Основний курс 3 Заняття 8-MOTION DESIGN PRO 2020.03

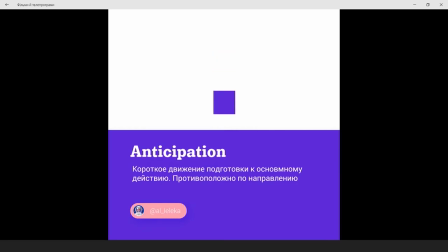Допустим, вы хотите сделать такое движение,
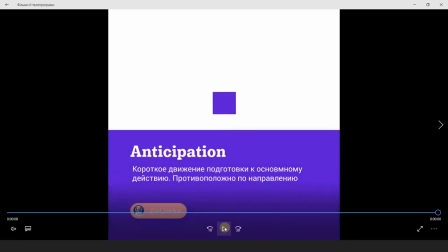стоял персонаж и затем он идет вперед. Так вот, невозможно, чтобы персонаж просто стоя на месте резко двинулся дальше по какому-то заданному направлению.
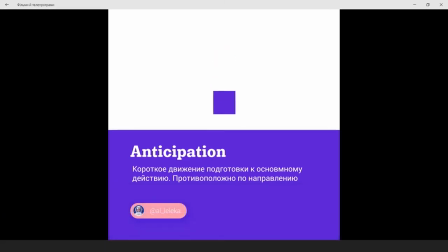Это будет неправильно, это будет резко, рвано и явно непрофессионально.
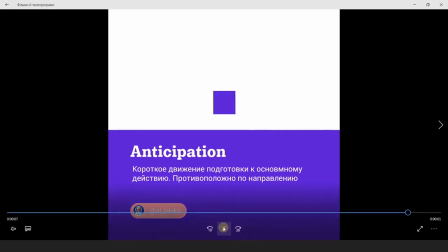Вам обязательно нужно сделать противоположное действие, то есть своего рода наклон в противоположную сторону,
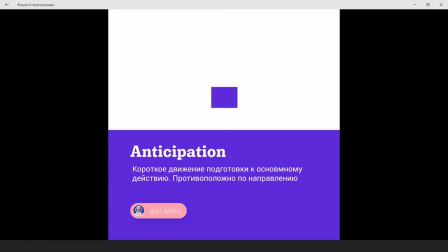да, он немножечко отклонился, перенес вес тела назад и только после этого зашагал в том направлении, в котором вы захотели.
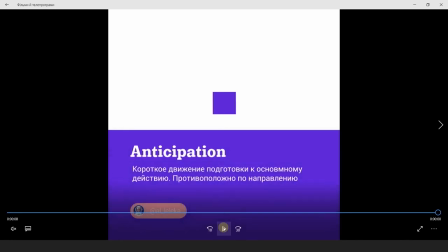Так ваша анимация будет выглядеть гораздо естественнее, и ваш персонаж не будет уже создавать ощущение, будто это робот, и он такой без подготовок, без каких-то дополнительных микродвижений шагает, как вы решили.
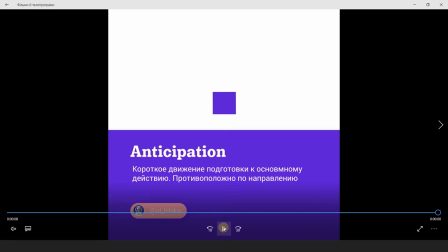Это касается не только персонажей, это касается и простых каких-то вещей, как здесь, например, кубик подпрыгивает,
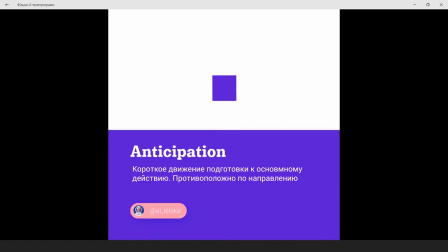он обязательно немножечко сплюснется, да, так схлопнется и только потом выпрыгнет,
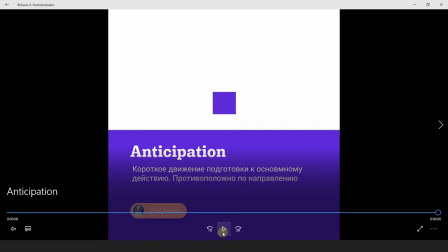скажем так, в полный рост наверх. То есть у нас есть обязательно подготовительное такое небольшое движение.
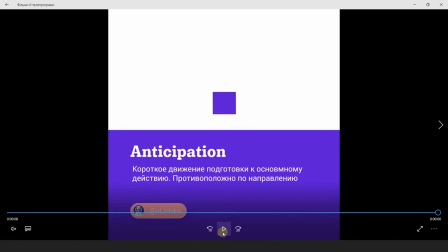Здесь, в этом принципе анимации, у ребят, которые впервые начинают что-то анимировать, есть одна проблемка. Проблемка заключается в том, что когда только начинаешь анимировать, не всегда понимаешь, как работает тайминг.
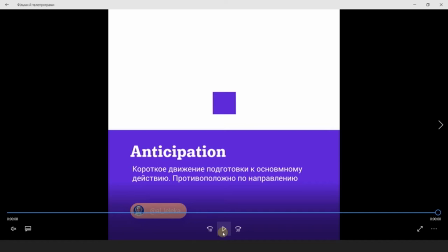О тайминге мы тоже поговорим чуть позже, но, тем не менее, не всегда понимаешь, сколько времени на какое движение нужно давать. И часто бывает так, я смотрю, что ребята делают подготовку практически столько же по времени, сколько основное движение.
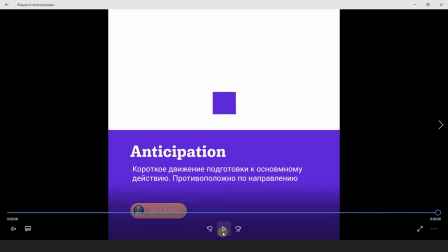Из-за этого оно кажется очень-очень затянутой, а основное движение кажется очень-очень резким и таким рваным. Это неправильно, поэтому подготовка это небольшое движение, а на небольшое движение, естественно, нужно не очень много времени.
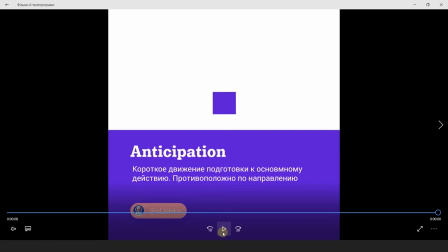Только если у вас по задумке нет такого, что да, он плавно-плавно там делает свою подготовку, а потом очень резко выпрыгивает. Но так бывает очень редко, чаще всего все же подготовка занимает достаточно небольшой такой промежуток по времени.
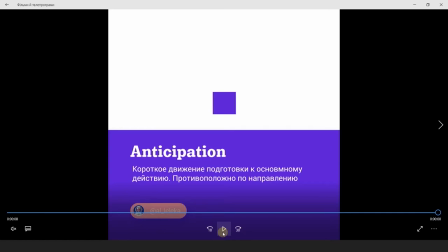Поэтому следите за своим таймингом, сразу выставляйте на основное движение времени побольше, а на подготовку времени поменьше.
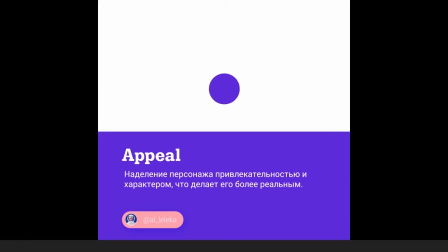Следующий принцип у нас appeal. Это наделение персонажа привлекательностью и характером, что делает его более реальным.
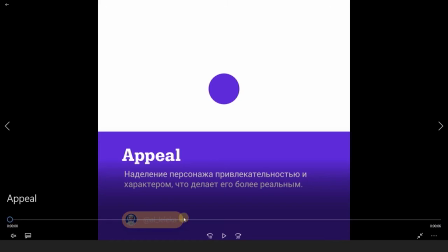Что могу сказать в довесок к этой расшифровке?
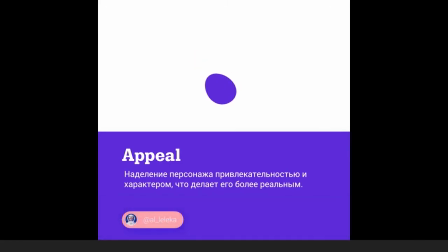Это то, что ваша основная задача сделать вашего персонажа или какой-то абстрактный объект в кадре более живым.
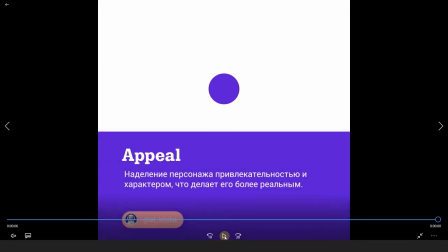Тогда у вас будет гораздо больше эмоциональная привязка между тем, что происходит в кадре, и зрителем, и за вашим объектом или персонажем будет гораздо интереснее наблюдать.
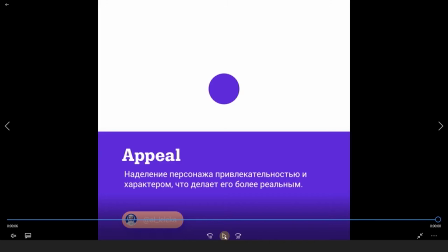Старайтесь не делать, скажем так, бездушных роботов, которые просто шевелятся, просто поворачиваются без эмоций, без каких-то дополнительных движений. И то, даже если вы делаете роботов,
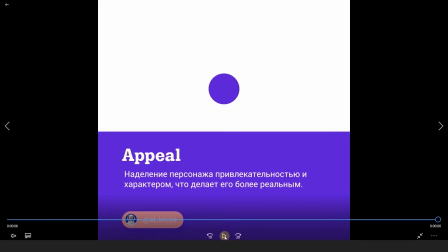часто в ТЗ и вообще в работе просят наделить их какими-то уникальными свойствами. И, например, всеми любимый просто невероятно популярный робот из мультика Валли,
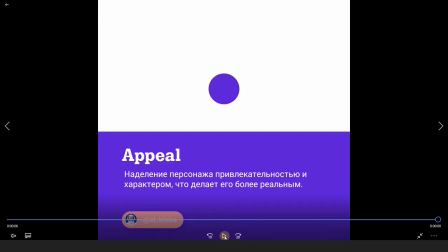я уверена, вы знаете, о ком я сейчас говорю. Он супер-супер милый, несмотря на то, что это как бы робот, и вроде он должен двигаться как-то очень резко и совершенно бездушно, скажем так.
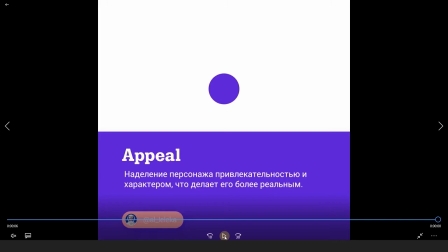Но нет, самая главная задача это все-таки создать какой-то эмоциональный образ, возможно, какую-то харизму добавить для вашего объекта. Даже здесь, в моем примере, у меня самый простой шарик, и благодаря незатейливой такой анимации мы понимаем,
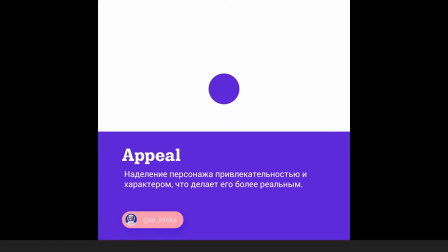какую эмоцию сейчас у нас передает этот объект. В общем, именно к этим моментам исходится данный принцип.
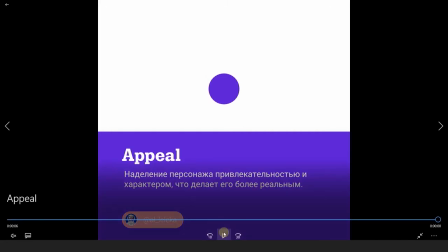Наделяем персонажа, скажем так, харизмой и привлекательностью,
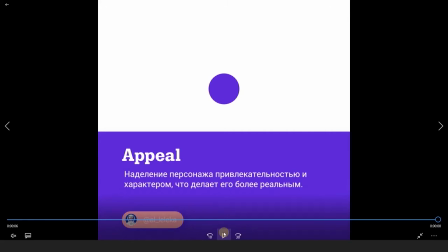за чем будет интересно потом впоследствии следить зрителю.
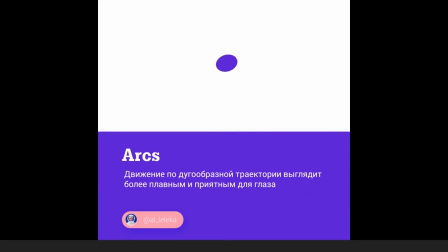Следующий принцип у нас, принцип арки. Движение по дугообразной траектории выглядит более плавным и приятным для глаза. Это совершенно точно. И в дальнейшем, когда будем с вами работать уже с траекториями движения, вычищать их,
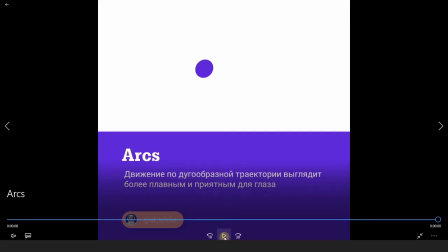настраивать как следует, всегда буду просить вас делать их очень плавными, очень сглаженными,
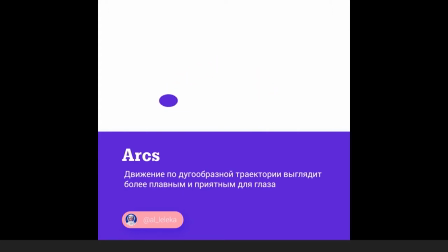без каких-то, скажем так, необоснованных петель, непонятных точек и так далее.
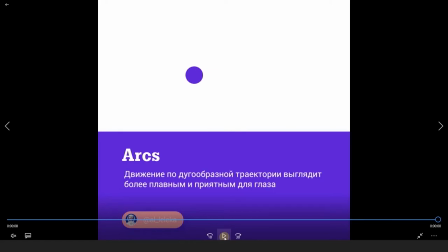Старайтесь всегда стремиться к плавным, очень, скажем так, гармоничным формам, таким как арка, это считайте полукруг. Ну и в частности это связано еще немножечко с физикой, если мы говорим с вами про, например, прыжок, как здесь у меня на примере, да, что у нас угол падения равен углу отскока,
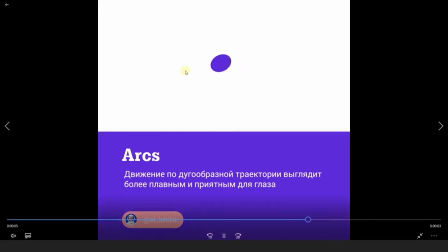поэтому у нас должна быть идеальная арка здесь, в этой траектории. Это тоже одна из основных на самом деле ошибок для новичков, когда только начинают анимировать прыжки и так далее.
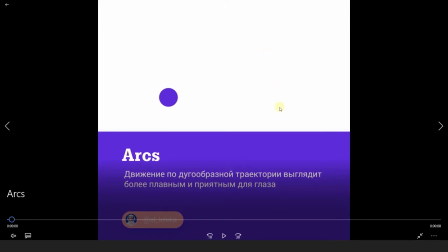И чаще всего здесь не идеальная, скажем так, окружность, половина окружности арка, а какая-то непонятная дуга, которая совершенно негармонична.
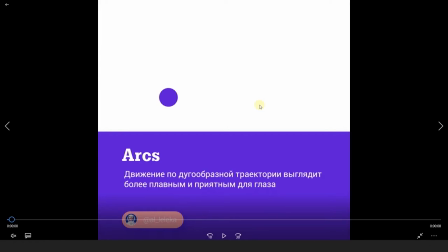Из-за этого прыжок, в частности, кажется очень неестественным и очень несбалансированным. Поэтому старайтесь опять же таки ваши траектории вычищать как можно лучше.
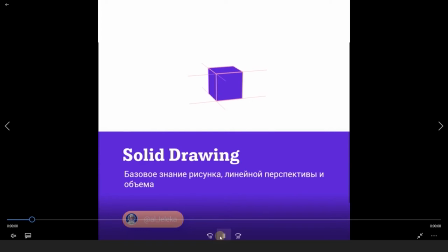Следующий принцип у нас это базовое знание рисунка, линейные перспективы и объема.
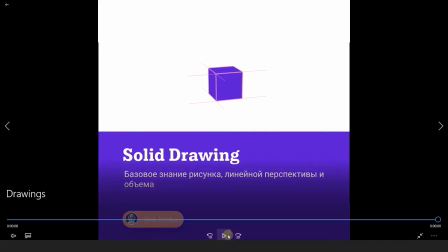Я скажу так,
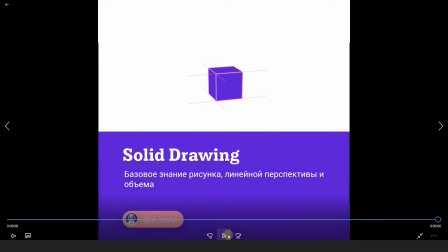в процессе общения с дизайнерами, с аниматорами часто сталкиваюсь с вопросом, нужно ли дизайнеру уметь рисовать или аниматору уметь рисовать также.
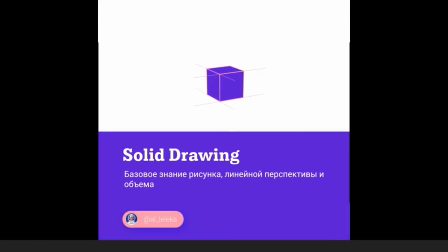Я скажу честно, я имею опыт, скажем так, классического рисунка. Я училась в академии, где это был один из, скажем так, профпредметов. И я умею в какой-то степени рисовать классический рисунок, классическую живопись.
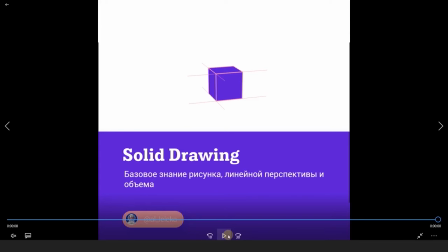Так вот, я скажу со стопроцентной уверенностью, что эти знания мне лично очень сильно помогли и пригодились. Если у вас нет такой возможности или вы никогда не интересовались рисунком и не рисовали,
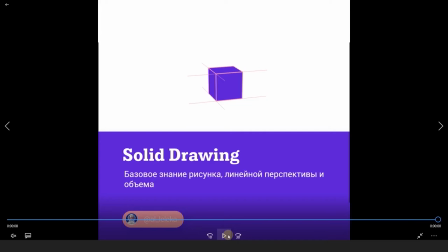скажем так, просто на бумаге, то это не страшно, это не беда, это совершенно не значит, что все ваши возможности здесь просто исчерпались и вы никогда не станете аниматором.
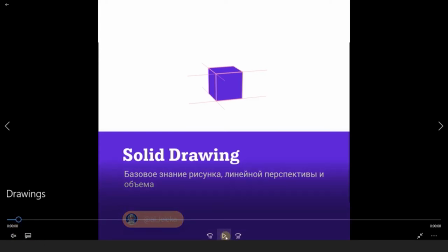Конечно, нет. Что я могу сказать в дополнение к этой истории?
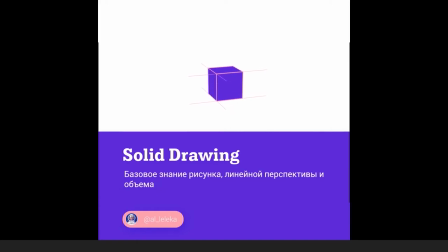Если вы не умеете рисовать, то это не страшно.
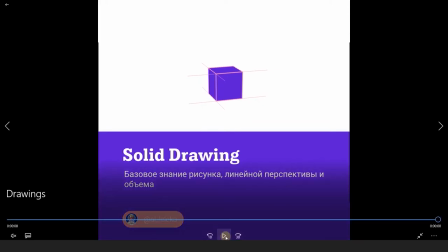Просто нужно подтянуть некоторые моменты, связанные с линейной перспективой, например.
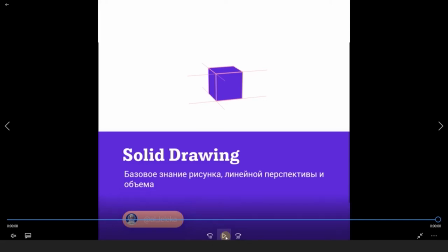Понять, как работает воздушная перспектива, как строится объем, потому что в дальнейшем это вам очень сильно пригодится.